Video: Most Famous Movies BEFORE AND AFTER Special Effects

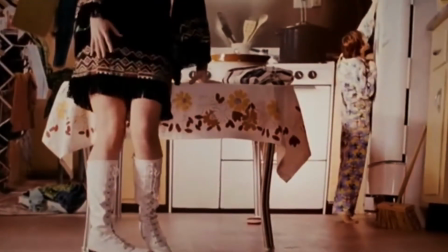[4:10] I mean, I know it's not 5, but... I would die for a vodka. Oh, hang on. Let me check if I have it. Okay.
Michael Gondry is an analog dreamer in a digital world.
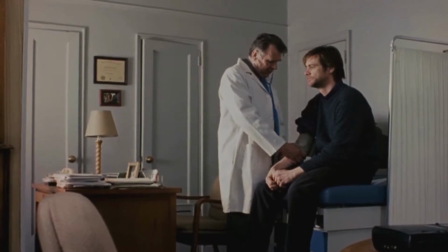[4:18]
The papier-mâché-loving French fabulist prefers to pack his whimsical fantasias with practical effects,
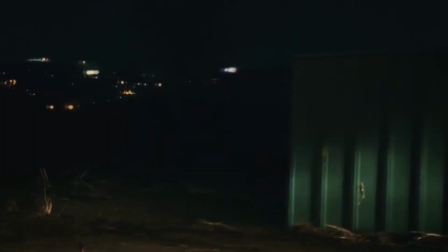[4:24]
with CGI there to augment or mask sleight of hand that dates back to the early years of cinema.
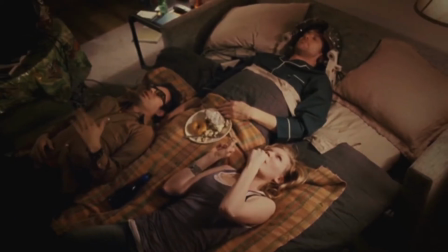[4:30]
In Eternal Sunshine of the Spotless Mind, Gondry uses innovative in-camera effects,
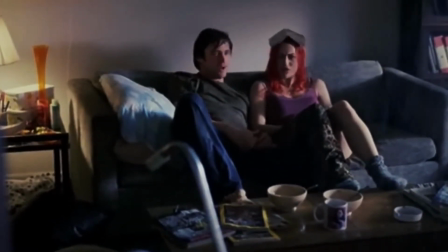[4:35]
frame-by-frame rotoscopy, disguised transitions, forced perspective, flipped shots, wire work, double exposure, and yes,
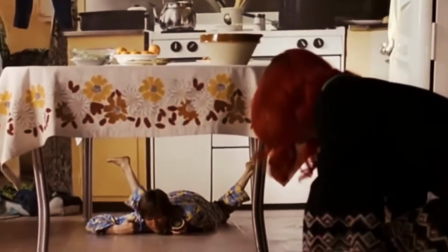[4:44]
a little digital trickery to drag viewers through the vanishing memories of Jim Carrey's heartbroken hero.
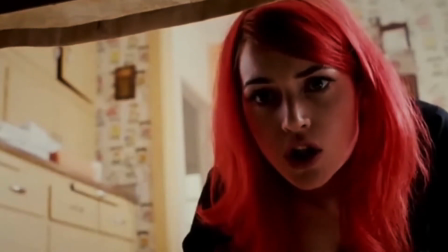[4:49]
The effects are casually, sometimes subtly magical,
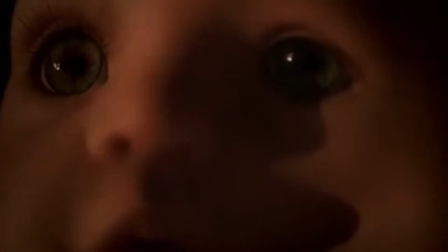[4:53]
a perfectly intimate and affordable approach for a sci-fi relationship drama scaled to the mundane joys and hardships of modern romance.
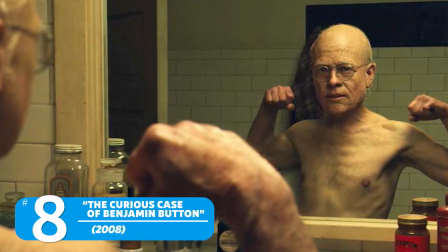[5:01]
Number 8. The Curious Case of Benjamin Button.
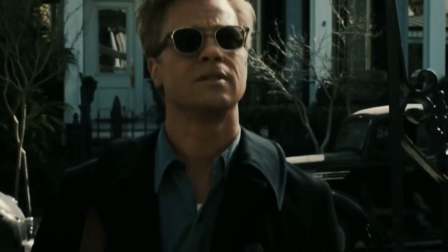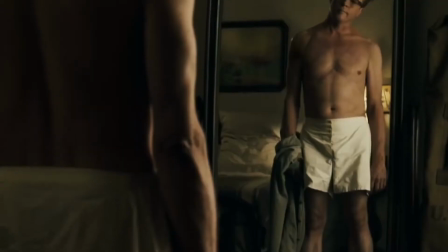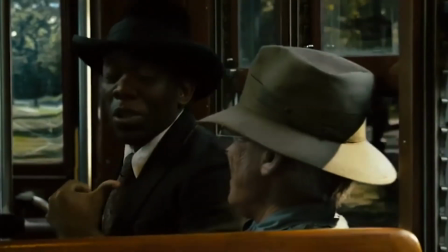[5:16]
The Curious Case of Benjamin Button, like its similarly Eric Roth adapted cousin Forrest Gump,
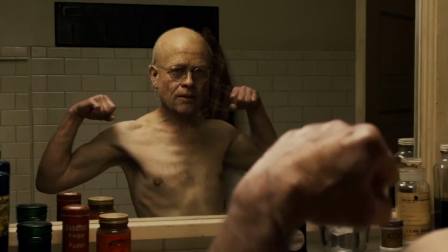[5:21]
has some ostentatious and high-quality effects work, chased with subtler stunners.
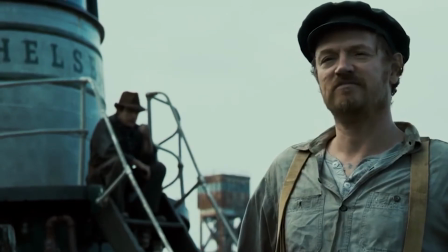[5:26]
The former takes the form of imagining what a reverse-aging human might look like, as an infirm baby and an old man kid.
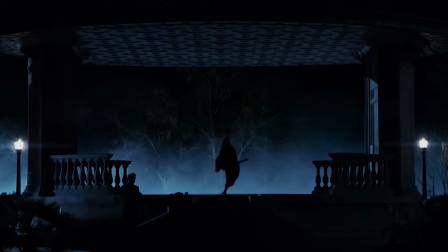[5:33]
But perhaps even more impressive is how later in the film, the Brad of 2008 is,
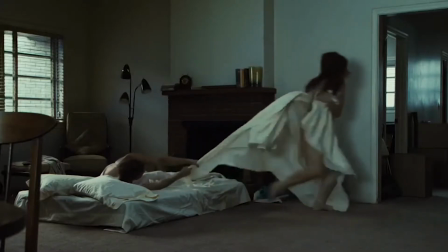[5:39]
through some motion capture and computer work, made to look like the Brad Pitt of 1994.
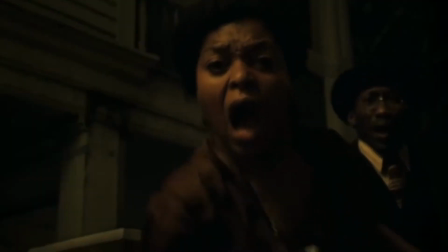[5:44]
This may not seem entirely necessary for the slow-aging, well-preserved Pitt, but similar processes, sometimes but not always as seamless,
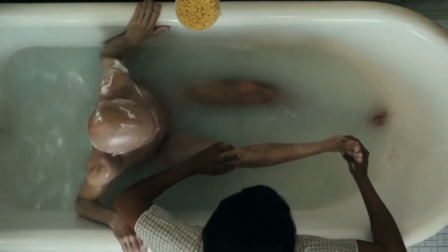[5:52]
are now routinely used to unmoor Marvel's older actors from their present-day bodies,
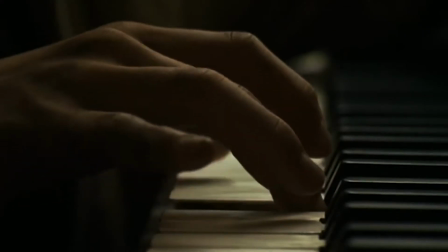[5:57]
and will doubtlessly continue to give stars an uncanny flexibility through many years of aging to come.
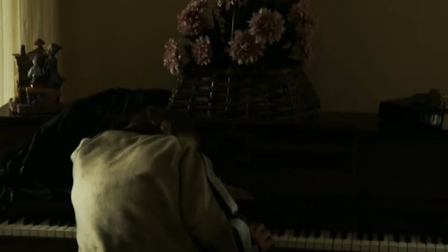[6:02]
In Benjamin Button, it serves as a reminder that time has an uncanny effect all on its own.
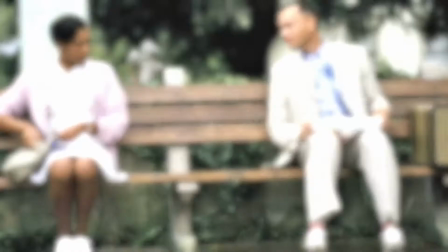[6:08]
Number 7. Forrest Gump.
I never thanked you for saving my life.
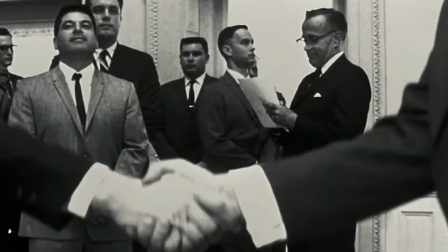[6:20]
Upon release, Forrest Gump's big-ticket effects were those that inserted its lead character into archival footage of historical figures,
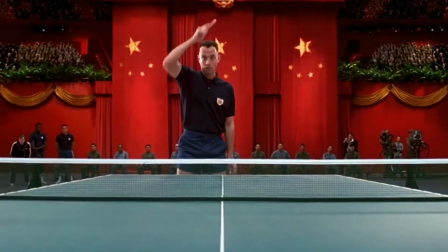[6:28]
letting Tom Hanks act, however briefly and virtually, alongside the likes of John F. Kennedy and Richard M. Nixon.
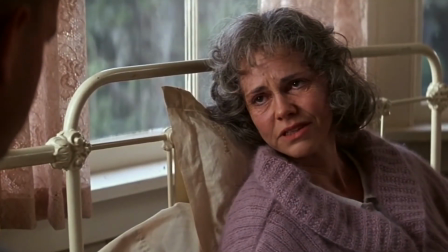[6:35]
Those scenes still look fine, but they're also just digitally updated versions of Zelig's similar parlor trick from 1983.
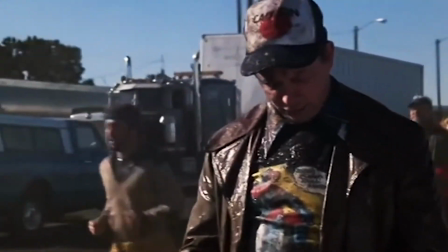[6:42]
The real effects feats of Gump are less immediately visible and far more influential.
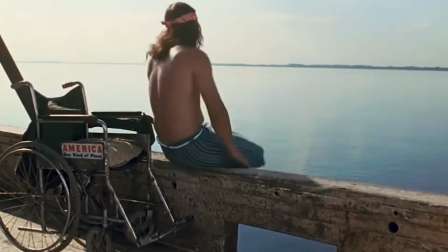[6:48]
The digital removal of Gary Sinise's legs so he could convincingly play a man with paraplegia, the digital sweetening of particularly gorgeous sunsets,
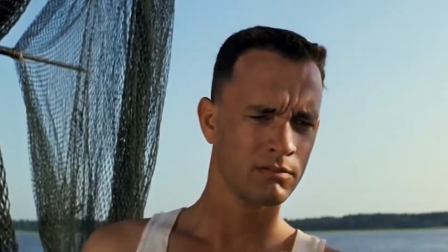[6:57]
and plenty more trickery that subtly adds both a heightened storybook richness and a larger sense of scale to this Robert Zemeckis boomer fantasia.
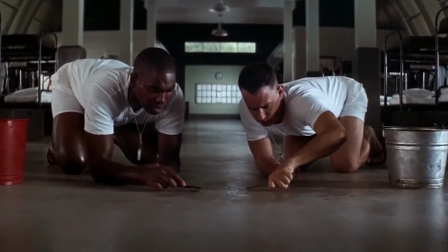[7:05]
Despite some narrative nostalgia, Gump portends a future Hollywood where every movie is an effects movie.
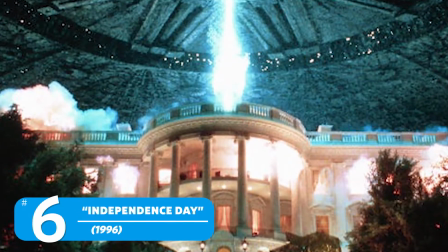[7:11]
Number 6. Independence Day.
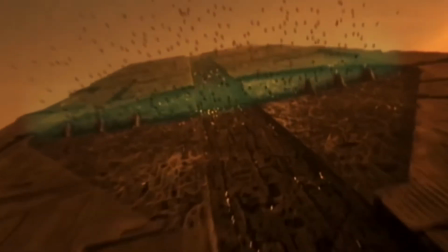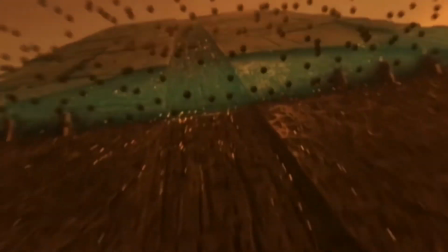[7:20] Blow through! So many of
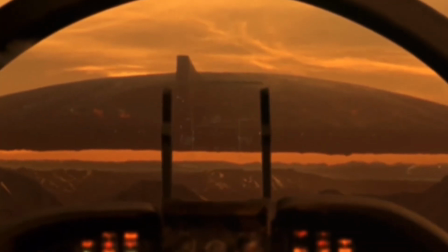[7:26] them!
Digital effects from the mid-90s have aged notoriously poorly,
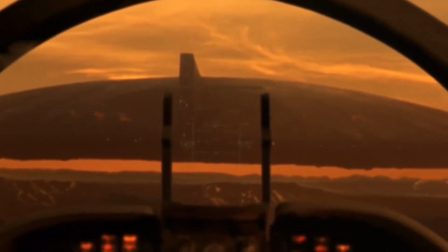[7:30]
but Roland Emmerich's 1996 blockbuster extravaganza of sci-fi destruction has fared better than most,
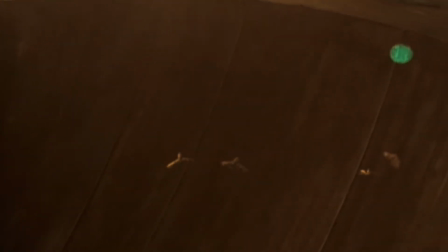[7:37]
thanks to its strategy of using CGI as a supplement to a more old-fashioned technique,
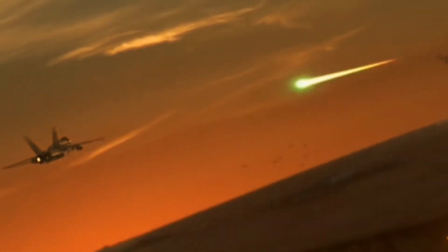[7:42]
blowing shit up really good.
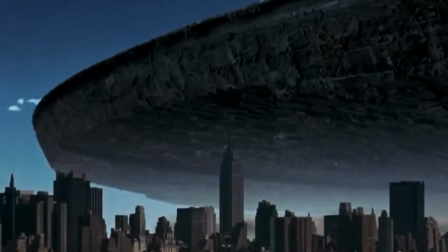[7:44]
Visual effects supervisor Volker Engel estimates that 95% of the film's effects were achieved by actually blowing up miniatures.
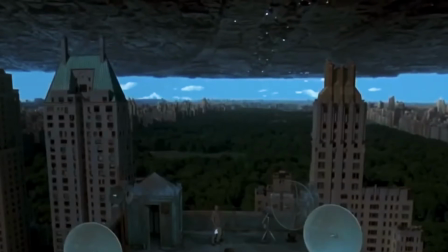[7:53]
A 15-foot wide, 5-foot tall plaster model filled with dollhouse furniture was built for the film's famous White House explosion,
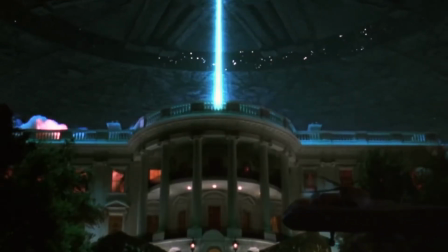[8:00]
shot with motion control cameras to maximize the flaming bombast.
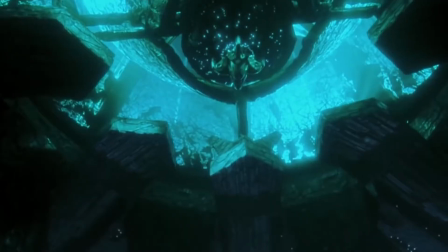[8:04]
At the time, Independence Day was the most visual effects heavy film of its decade, with more than 500 effect shots.
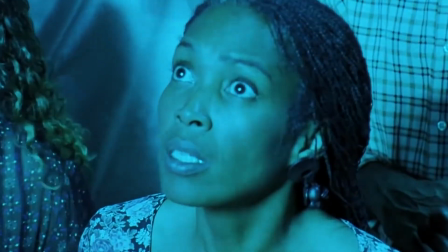[8:11]
Some of them have aged better than others.